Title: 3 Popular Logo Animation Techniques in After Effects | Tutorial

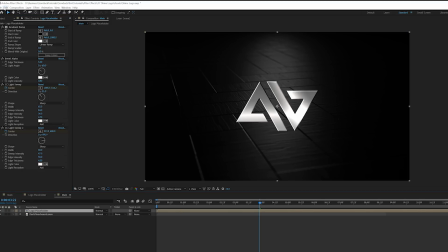[4:03]
So now what we're going to want to do is take our logo placeholder and we're going to edit duplicate and we'll rename this layer to Vegas. And don't lose all your money, guys. It's okay. We'll go ahead and delete everything we've done.
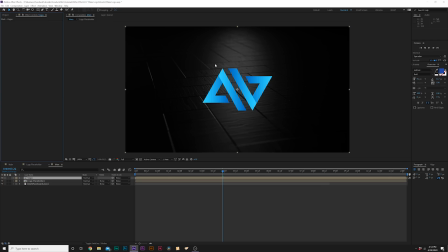[4:17]
And thank you for watching this tutorial on the undo button. No, that was a terrible joke. All right.
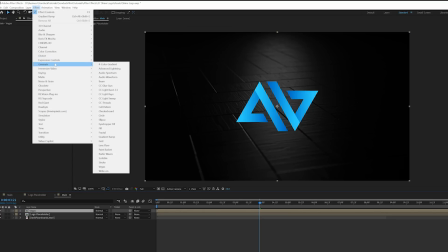[4:21]
So what we're going to want to do here is go to Effect, Generate, and we're going to grab Vegas. And all right.
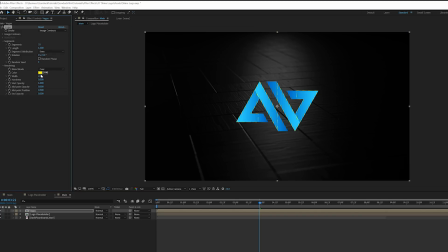[4:27]
And now we'll put everything on red. Or yellow right here. Okay, so what we're gonna do here is come here to segments and put this down to 1.
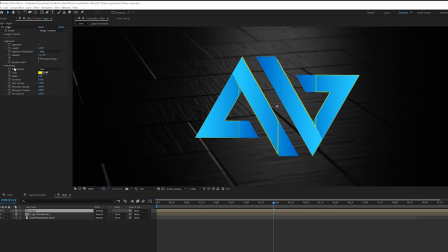[4:34]
All right, so you get this line going right here. All right, so the first thing we'll do underneath the rendering category, set this to transparent.
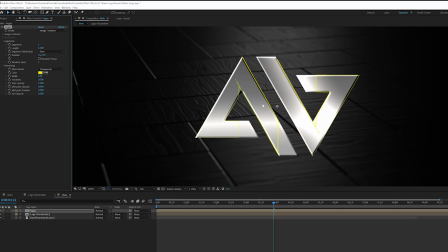[4:41]
So now we'll just be over the original object. And one thing you'll notice is that this effect might not be taking up your entire logo. So there's 2 fixes to this, and this depends on what type of logo you have.
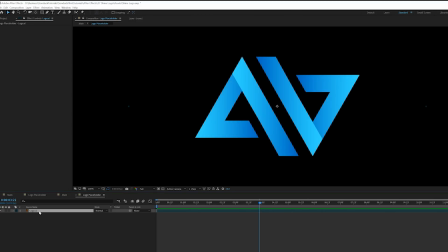[4:52]
So we'll go back into our logo placeholder, and you see that we have an Illustrator file, and this is the best file to have.
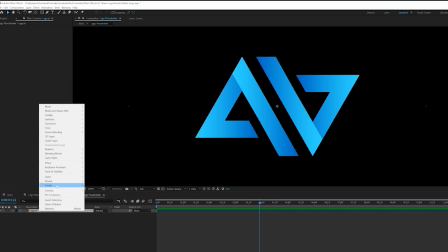[4:57]
But what we can do here is right click this, go up to create and click on create shapes from vector layer.
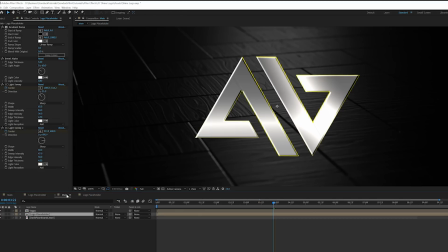[5:04]
And if we go back into our main composition, everything is fixed.
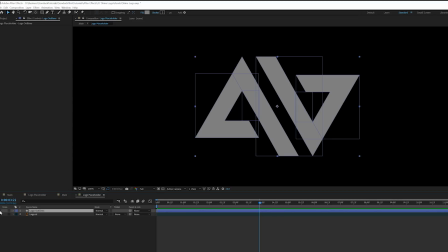[5:07]
However, if you don't have an Illustrator logo and you have a regular PNG, what you're gonna have to do is go to
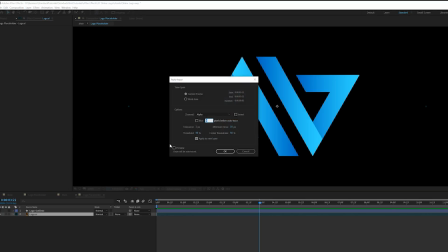[5:15]
layer and click on auto trace and just copy my settings there,
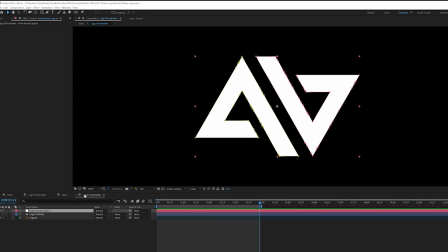[5:21]
click OK. And then you'll just have this version of your logo, and it should work just fine, but I'd rather stick with the actual vector layer outline.
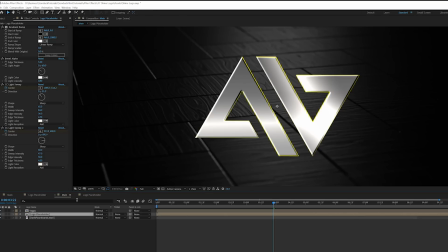[5:30]
This way it's a little bit more precise and easier to work with.
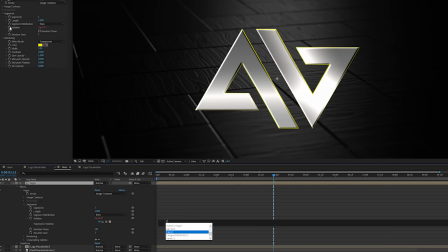[5:33]
All right, so then we'll come here to rotation, and we're gonna alt click stopwatch and type in time asterisk 200 or maybe 300, depends on how fast you want this to be.
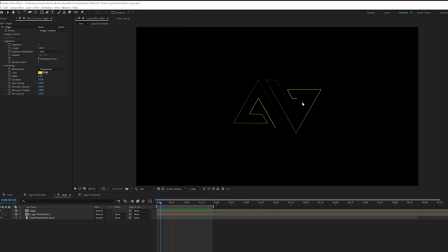[5:42]
And I'm gonna turn off our logo placeholder so we can see the Vegas effect a little bit better. And we'll get this animation like this. So one thing we can do is come here to midpoint opacity and lower it to, like, you know, 0.5-ish. This way it won't be so much in your face. And we'll set our width to like 4.5.
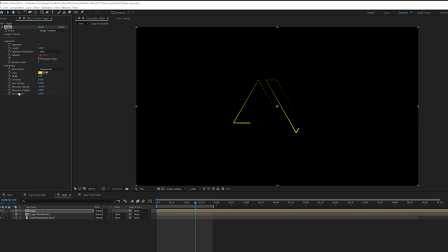[5:59]
Awesome. And I want to lower down the midpoint position by a little bit. This will kind of make it a little bit more soft in a way.
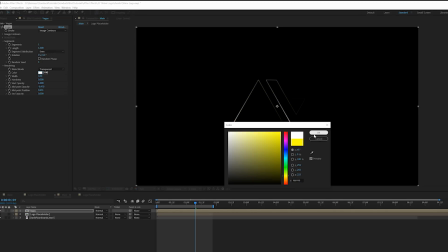[6:06]
From here, we can change the color to any color we want. I'm just going to do white, and don't worry, we'll change the color in a little bit.
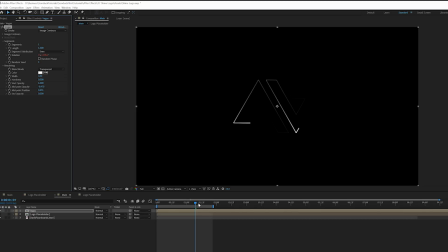[6:11]
But first, we got to get this effect set up. And one thing we can also do is towards the end here, we can add a keyframe for width,
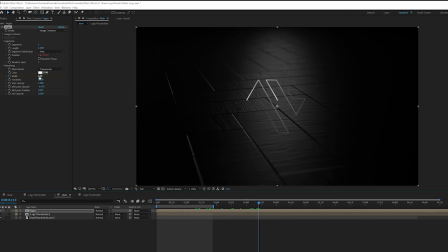[6:17]
move forward by like a second, and bring the width down to zero, which will be 0.5.
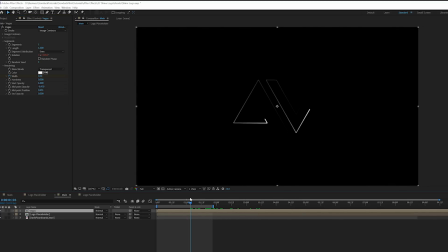[6:22]
This way, we'll kind of fade away the effect. And it'll be a little bit easier to control. Now we gotta add a few effects to this. So first thing we're gonna do is go to Effect, Stylize, and we're gonna add Glow. All right, and then we're gonna duplicate this glow effect. We'll increase the glow radius to like 50 to 60, and we just bring down the glow threshold by a touch.
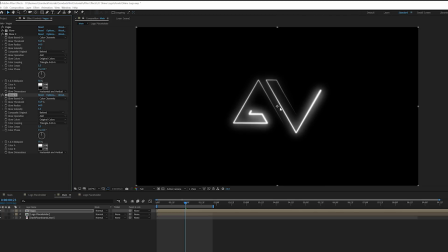[6:40]
All right, awesome. Then again, we will duplicate it, and now we're getting some really interesting looks right here, and we'll increase the glow radius to like 115, or, you know, 120-ish, you know, around that range, and that's cool.
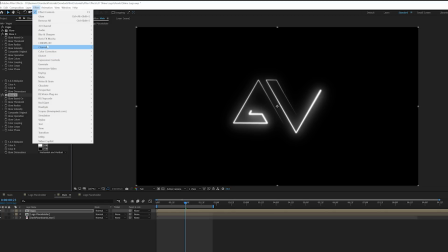[6:54]
And then if we want, we can also go to Effect, Blur and Sharpen, and grab a CC Radial Fast Blur.
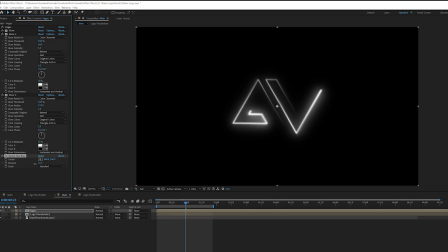[7:00]
And I'll bring this nice and low. I don't like this so much for this. And then set this to Brightest. So this way, it'll just be like a very subtle effect. Nothing too crazy. Okay, so now to add some extra color into this, all we have to do is take this layer and duplicate it.
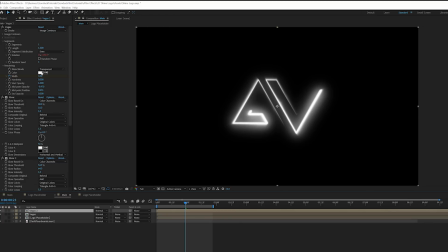[7:17]
Okay, then we'll go back to our Vegas effect, and we'll change the color to any color that we want. I want to do like an orange color. I really... hey, that's a good look. All right, then all we have to do is set our blend mode to screen. Okay, then we'll duplicate it again, and this time we'll set our color to another color.
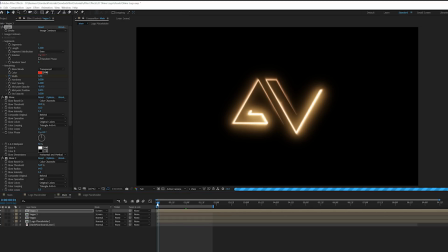[7:34]
I'll just do red, and now we get this nice, you know, orangey beautiful glow going on here, and it's really awesome.
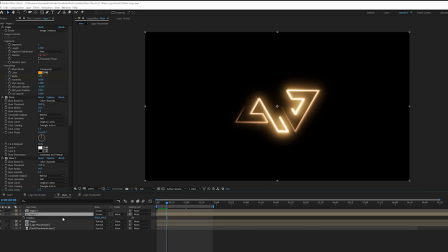[7:43]
Now this is a cool creative opportunity to hit P on your keyboard for position for any of these layers and just kind of offset it by a little bit.
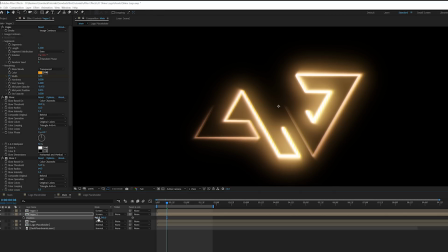[7:50]
You don't have to do this, but this will just kind of create a nice subtle, in a way, RGB splitting effect.
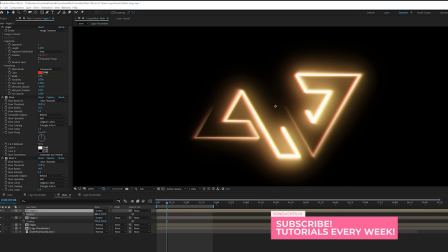[7:57]
I don't necessarily suggest you do it. It's only up to you if you want to take a look at it.
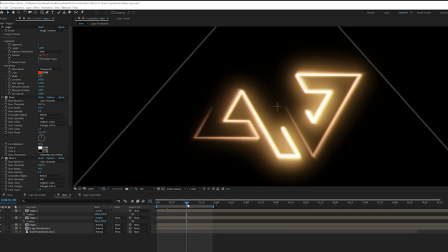[8:02]
But you can see it just kind of breaks things apart and makes it seem a little bit more on the glitchier, abstract end of this effect.